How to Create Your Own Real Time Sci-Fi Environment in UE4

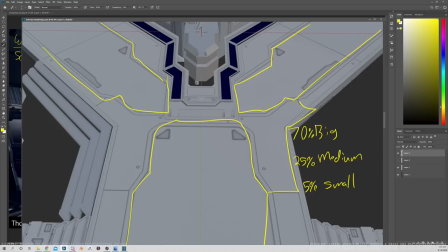750s
And then I have these secondary medium shapes.
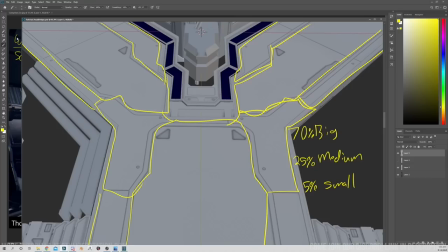765s
And right now I'm actually not incorporating some of the smaller shapes, and that's because I will be adding those later. So I like to work between getting my meshes in my block out about 80% done,
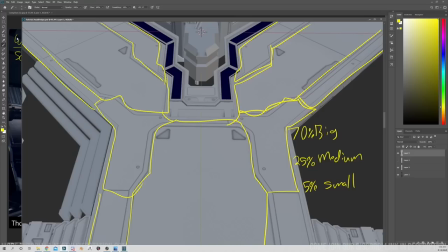781s
so that if I like where it's going, I could continue working on it, or if I decide not to use it, it won't be as much of a big deal for me to make changes.
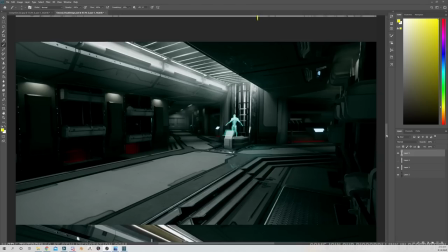797s
So now we're kind of exploring the rest of the images.
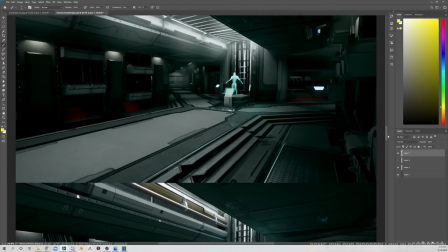804s
Something interesting about this was how I started working on getting these angles in.
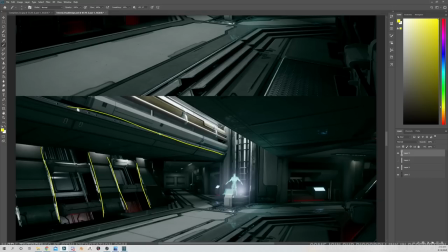814s
While additionally starting to raise the roof.
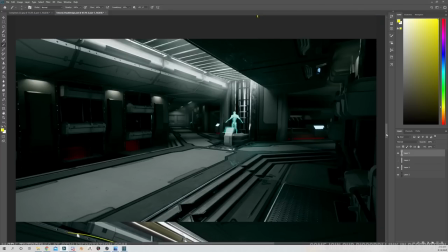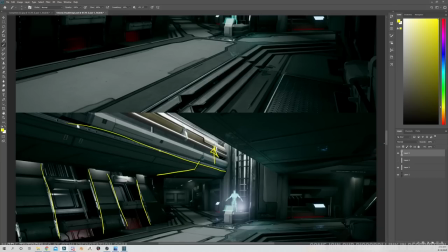825s
So, changing some of the details in the ceiling. And let me talk about the ceiling first.
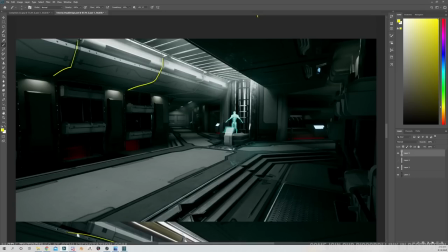831s
The main reason why I started changing these details was because it became very obvious
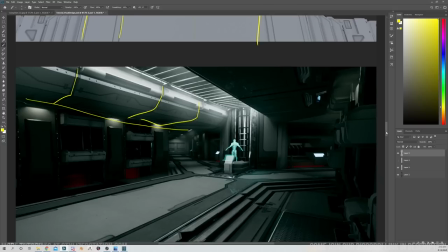839s
that I was just reusing modular meshes.
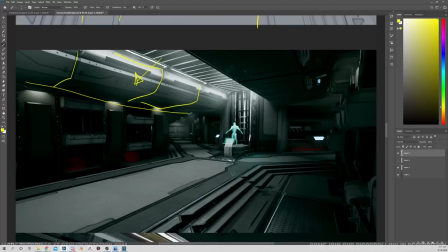843s
So this is one modular mesh, and I just duplicate it and I move it over. And it was really obvious here.
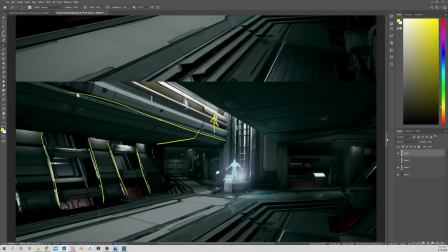853s
So when I was redesigning it, I really tried to get rid of some of that modularity.
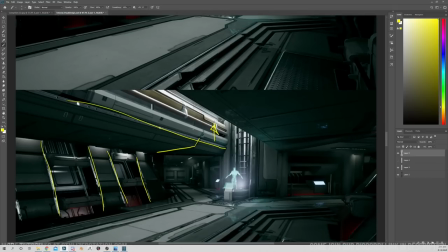866s
As well as when I was raising the roof, there's actually a reason why I did that.
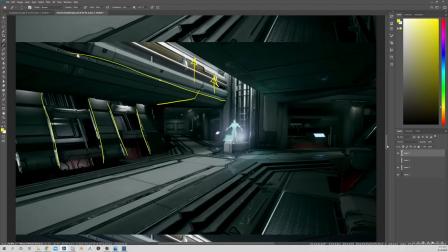872s
And that's because as I started incorporating some of these ancient crypts, one of the things that I kind of kept seeing were these influences from churches, where they kind of have these cool arches
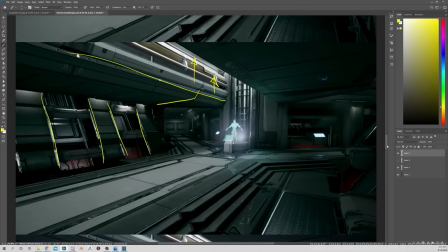891s
and they all looked very grand. And I kind of wanted this area to feel a little bit more grand. And raising the roof really helped to do that.
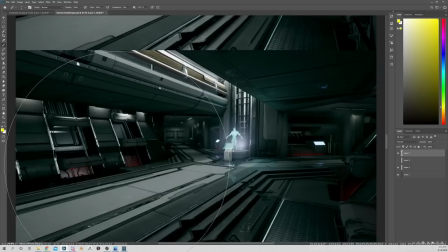906s
Additionally, it was suggested to me from another artist to angle these walls.
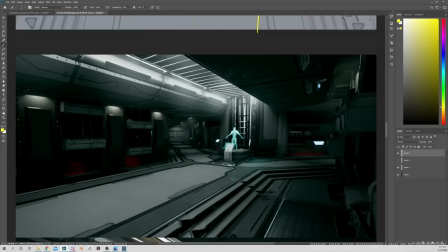916s
And he actually did a paint over for me, showing me basically just like this. And when I seen that paint over, it just made so much sense to me to do this.
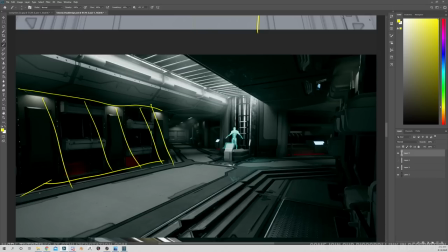934s
And this is getting into shape language a little bit, where a lot of my angles are about 45 degree angles. Here, here, even in here.
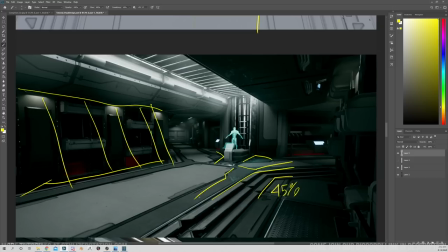956s
And getting the walls to match that angle better just helped to really push the shape language to be more consistent.
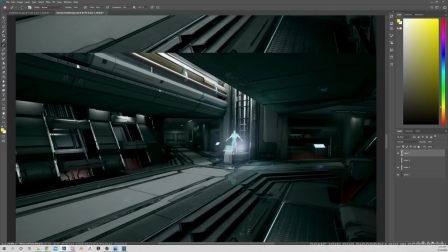966s
And it's actually, to me, very, very pleasing to have this angle of the wall.
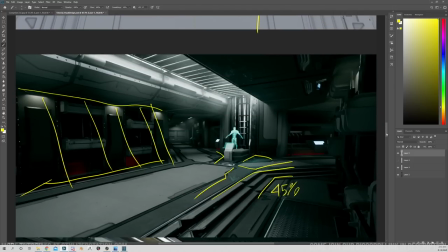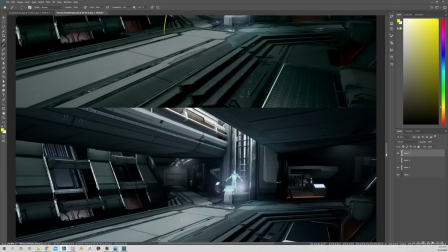982s
Additionally, something that I was trying to push was to have these pipes.